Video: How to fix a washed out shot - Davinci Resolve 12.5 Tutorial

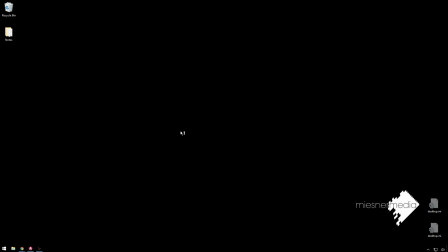Hello friends, my name is Theo, and today in this exciting MesaNermyD tutorial, we're going to be taking a look at fixing a super washed out shot. There's just a bunch of flare in it, and it's just, it looked cool on the camera, but in the computer, it does not work.
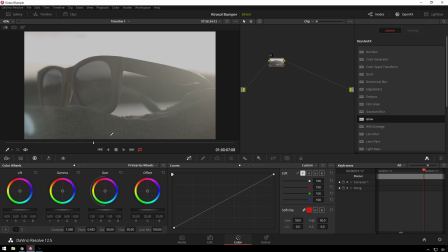So, here in Resolve, we've got this shot, and you can see, you know, it's a very product-y shot, and it just doesn't really work. This was shot, luckily for us, in RAW on the Blackmagic Pocket Cinema Camera, so we can, you know, get some life out of this. if you look real close, you can just barely see there's a logo that,
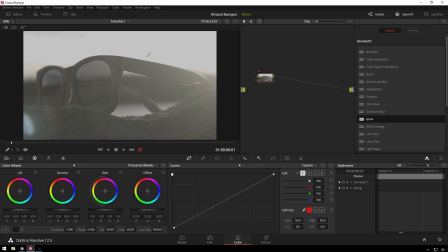you know, the company would probably want in this shot. So the first thing we're going to do is actually, funnily enough, we're not going to do general corrections starting off.
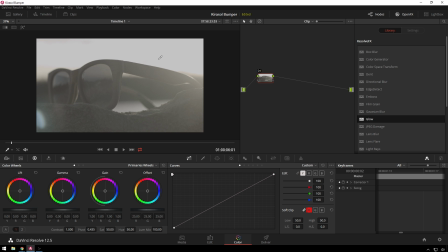We're just going to start straight ahead with doing sort of isolated things. So since this is a product thing, we want the logo. So we're going to add a little circle window here and feather it all the way out. And we're going to maybe not even that big about there and we're going to just add a bunch of contrast to it
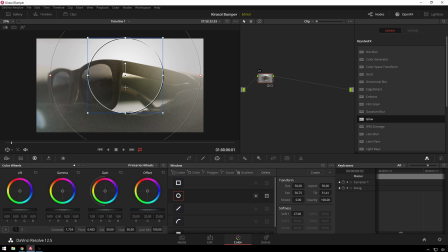so you can see there's that feather it out some more and now we can at least see a little bit of the logo happening in there so we'll go ahead and center this on our subject and we're reading pretty close to where we want to be there and then we'll all hit
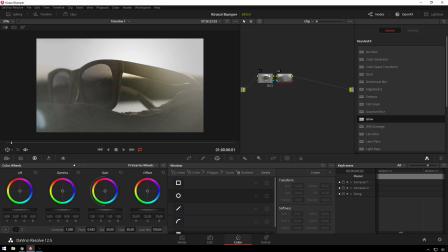alt O and that will create an outside node so we were affecting the opposite part of the image and we're just gonna go ahead to our curves. And we're going to make sure that we have all of our little guys selected, all of our curves selected. We're going to darken this down some. So there we go. Let's go ahead and expand our little mask out here to get a little more of our area in.
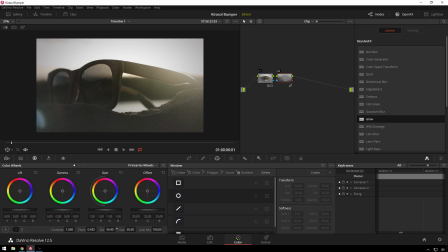Nice. And we'll go ahead and add a little bit of saturation to this, our outside node.
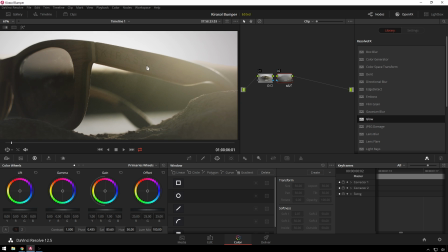So now we've come along, we can already see a little bit of the logo here, but in another node, we will do even more.
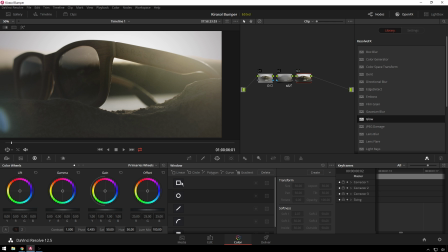So Alt S again, then we're going to use a linear window. I'm just going to do a little rough selection around the logo. And since this is a stationary, locked off shot, we don't need to worry about tracking it, which is pretty nice.
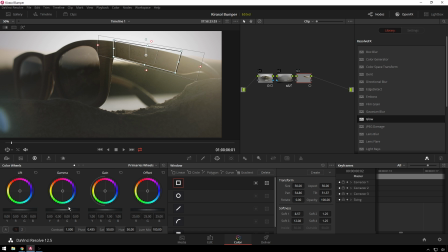We're going to feather stuff way the heck out, and we're going to bring our lift way down in gamma. So you see that's looking pretty bad, so we'll move this around until it looks slightly less bad so there we go we're starting
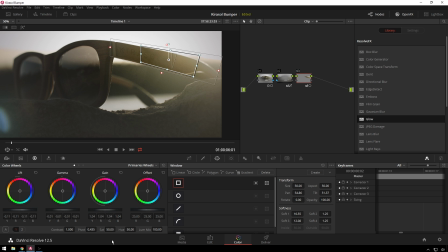to get a little a little bit of the logo being seen and then since we added some contrast there that's bumping up the saturation a little bit more than we
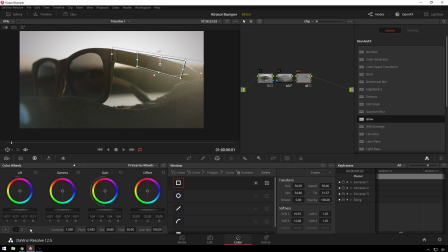want so we'll go ahead and dial that back down so it sort of fits the rest of the shot and to top it off we will go ahead and add some mid-tone detail there and now we can see a logo popping through which is pretty nice so it's still not a great looking shot and we'll turn the saturation
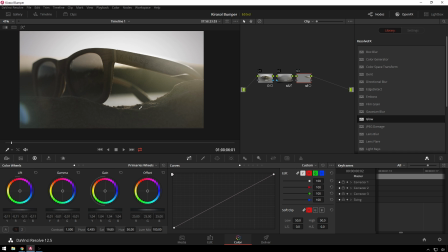down a little bit bit more on this so it blends in a little better and that's a little bit sticky-outy still but that's not bad increases the saturation of this guy a little more coolio
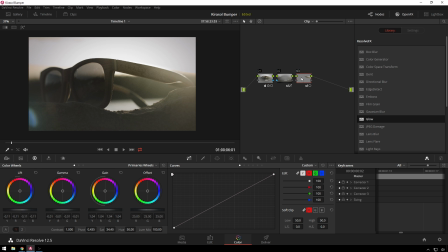decrease this one okay now I can start doing a little more general correction since this is flattened out a bit so I'll hit alt s and I'll go ahead and bump our saturation back up just a little bit so you can see we're doing and
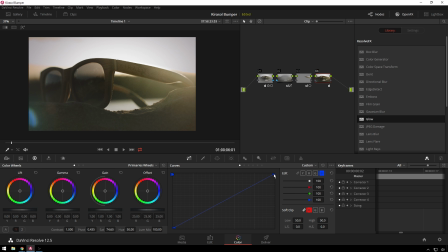then over to our curves I'll go ahead and add some little stylized bits so we'll bring our blues down just a bit and that will bring yellows into our highlights as you can see and we'll bring our blues and our shadows up just a little bit you don't want to overdo this or
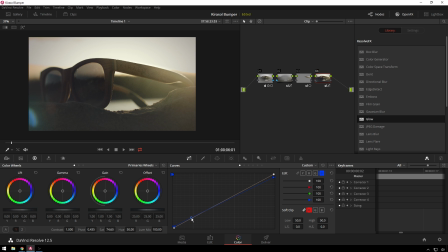else it looks really cheap but if you just do it a little bit and people think that you're super hip another technique I like to do is bring it right back in and this little bottom point here just so you get a little bit of that taste in there then we'll also add some reds to the highlights because this is a sunset that shot. So we got that.
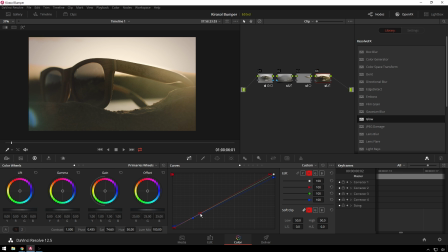Don't want to take too much out of the shadows, just a little bit. And then green, taking that out of the shadows just a little bit, we'll add some magenta in there to even out our shot a nice little bit. And now if you zoom in, we can see we're getting some noise in there. So luckily, since this is a stationary shot, if you have Resolve Studio, Shift-S to add a node beforehand, add this at the very beginning, and I will even name it because this is a tutorial and I want to show off to an R for noise reduction.